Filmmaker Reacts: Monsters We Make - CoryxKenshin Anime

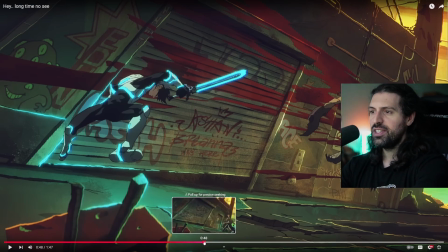(12:30)
I love the speed ramping that's going on here.
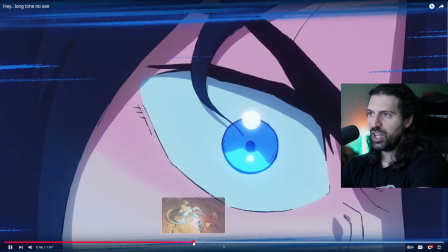(12:33)
So we've had a lot of kind of like charged punches, you know, kind of like emphasizing the weight of the strikes.
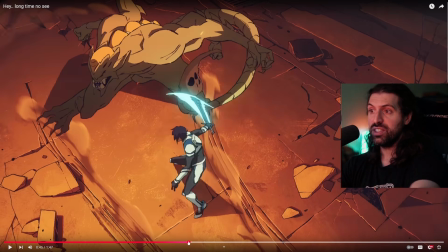(12:40)
We've had a lot of slowdowns where the characters get hit. And now look at this. We're going to show some speed. Watch this.
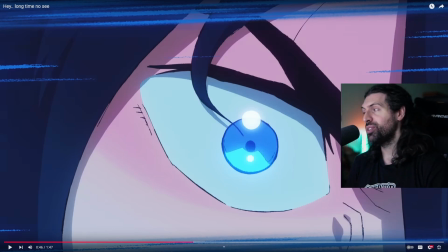(12:46)
Right? It's like this is what's actually happening amongst all those cool shots. This is a furious fight with highly skilled opponents.
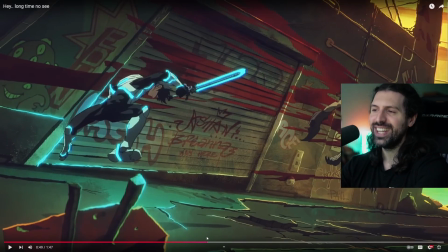(12:55)
Whew, I love it. Again, the sense of readability. So look what happens here.
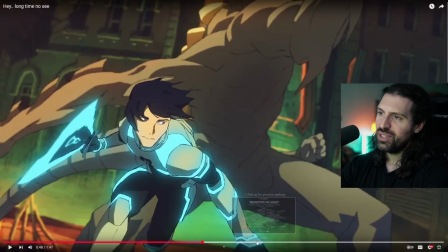(13:00)
We have this awesome duck under the attack. I love how they use the character's eye line too to show how skilled they are. Notice that the character always is in control, always looking, right? He's not like, oh, where's the enemy?
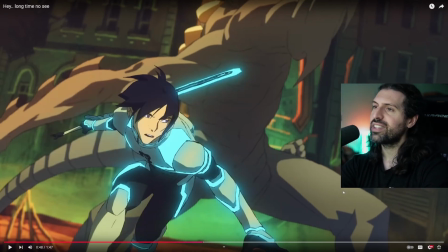(13:14)
No. Locked in, baby. Locked in.
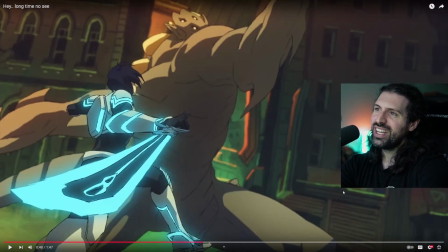(13:17)
And then look at this huge arcing wind up before, boom.
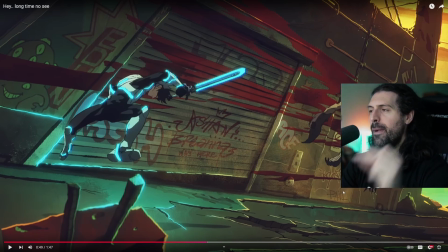(13:23)
All the way across the frame again, which shows the momentum. There's the second of weight, and then boom, the blood.
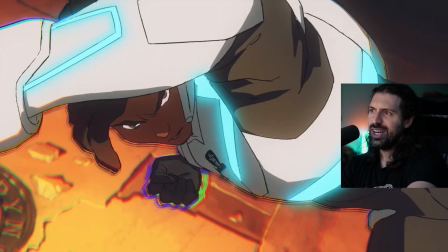(13:30)
Beautiful, beautiful stuff. Absolutely incredible. And there it is.
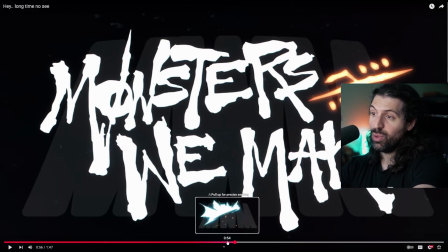(13:37)
Then we actually get the would-be protagonist again.
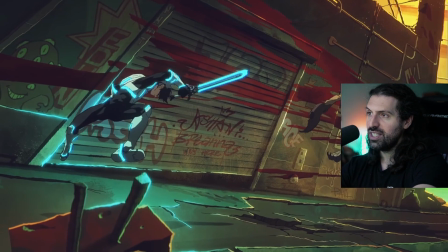(13:40)
I'm assuming from that first shot, comes in and delivers the killer blow.
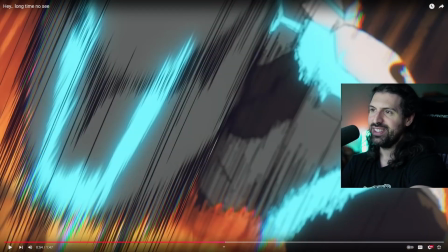(13:48)
And we see this other power open up out of the palm. And look at this, just great use of motion lines, very manga style.
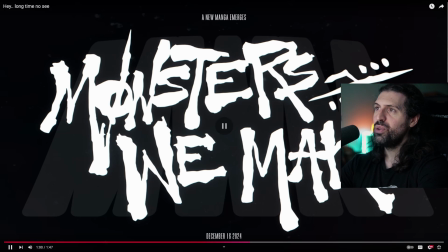(13:58)
Fantastic. Absolutely fantastic. A new manga. Also, what I love about this is a new manga emerges. This is clearly animated, right? So what's the deal? It's a promotion for the manga. I absolutely love that idea, right?
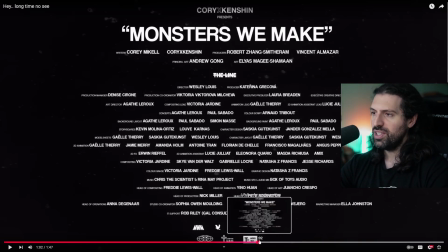(14:11)
Let's use this visual format to promote something. I'm all for it. Awesome. Now let's see what else he has to say, because this was fantastic work.
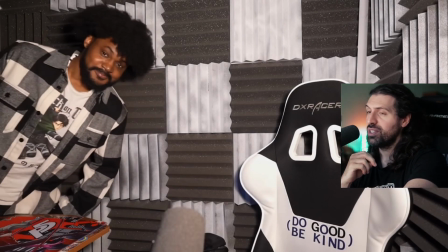(14:22)
But yeah, let me know what you guys think. I loved it so much. I have nothing but praise for it.
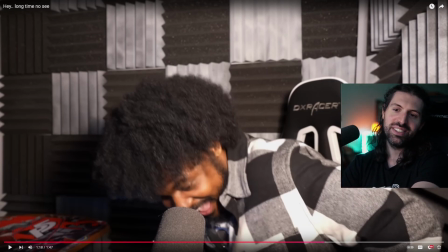(14:29)
Considering this is someone who just did it, it makes it even more kind of like impressive to me, personally speaking. This wasn't a multi-million-dollar studio who did this, I'm assuming. I could be wrong because I don't know too much yet, but let's see.
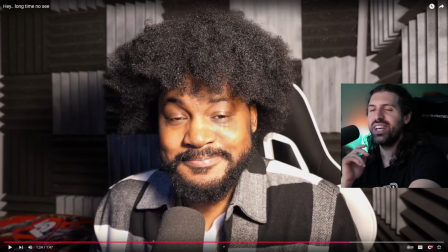(14:47) Hey everyone.
I also love the idea that goes missing for a while and everybody's like, what happened? And then just comes out with this awesome stuff. It's like, I've been making art, you know?
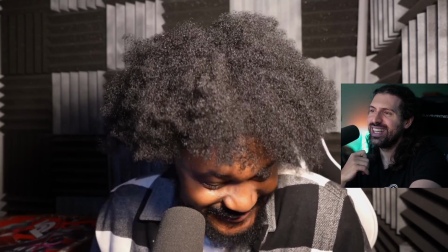(14:56) Not the face you were expecting today. But I hope you've been well.
That's great.
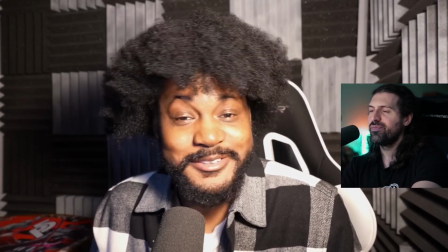(15:02) Over this long period of time of us not seeing each other, except for at the zoo.
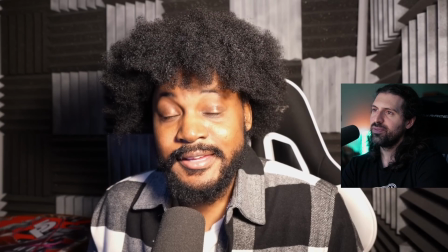(15:09) More on that later. Praise God. It is good to finally be back.
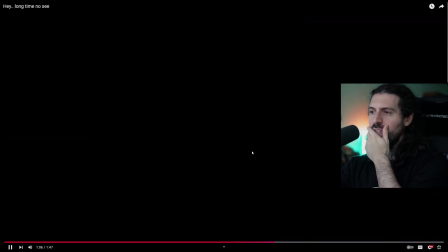(15:17)
Amazing. Yeah, so cool. Like I said, just really, really well done.
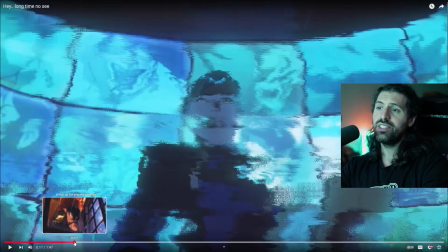(15:23)
Very excited to see where this goes. If anyone knows the dates of like when this launches, this manga, be super interested in it.
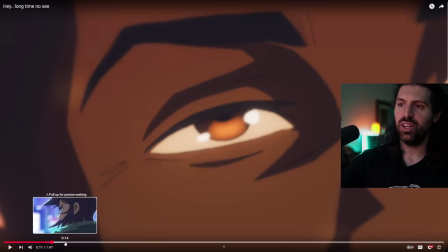(15:29)
But I mean, what a way to hook people into that world, right? I think it's super cool, and I'm looking forward to.
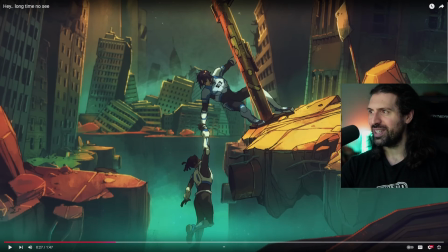(15:35)
That's the shot I wanted to see. Yeah, looking forward to where this goes. Let me know if you agree with me or if you disagree. I think it's got some really high potential, cool world building, intriguing characters, and a real sort of anchor into the story with this little snippet.
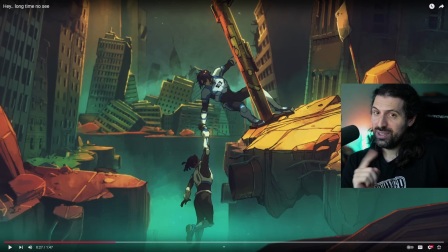(15:52)
Under a minute is hard to do. So shout out to all the creators who worked on this. Shout out to Cory. This is awesome stuff. Very curious where it goes. But you guys heard the deal. If you enjoyed our time together, make sure to sub, follow on Twitch, hop in Discord if you want to chat. Check out my couples channel with my fiancé, and I'll talk to you guys soon.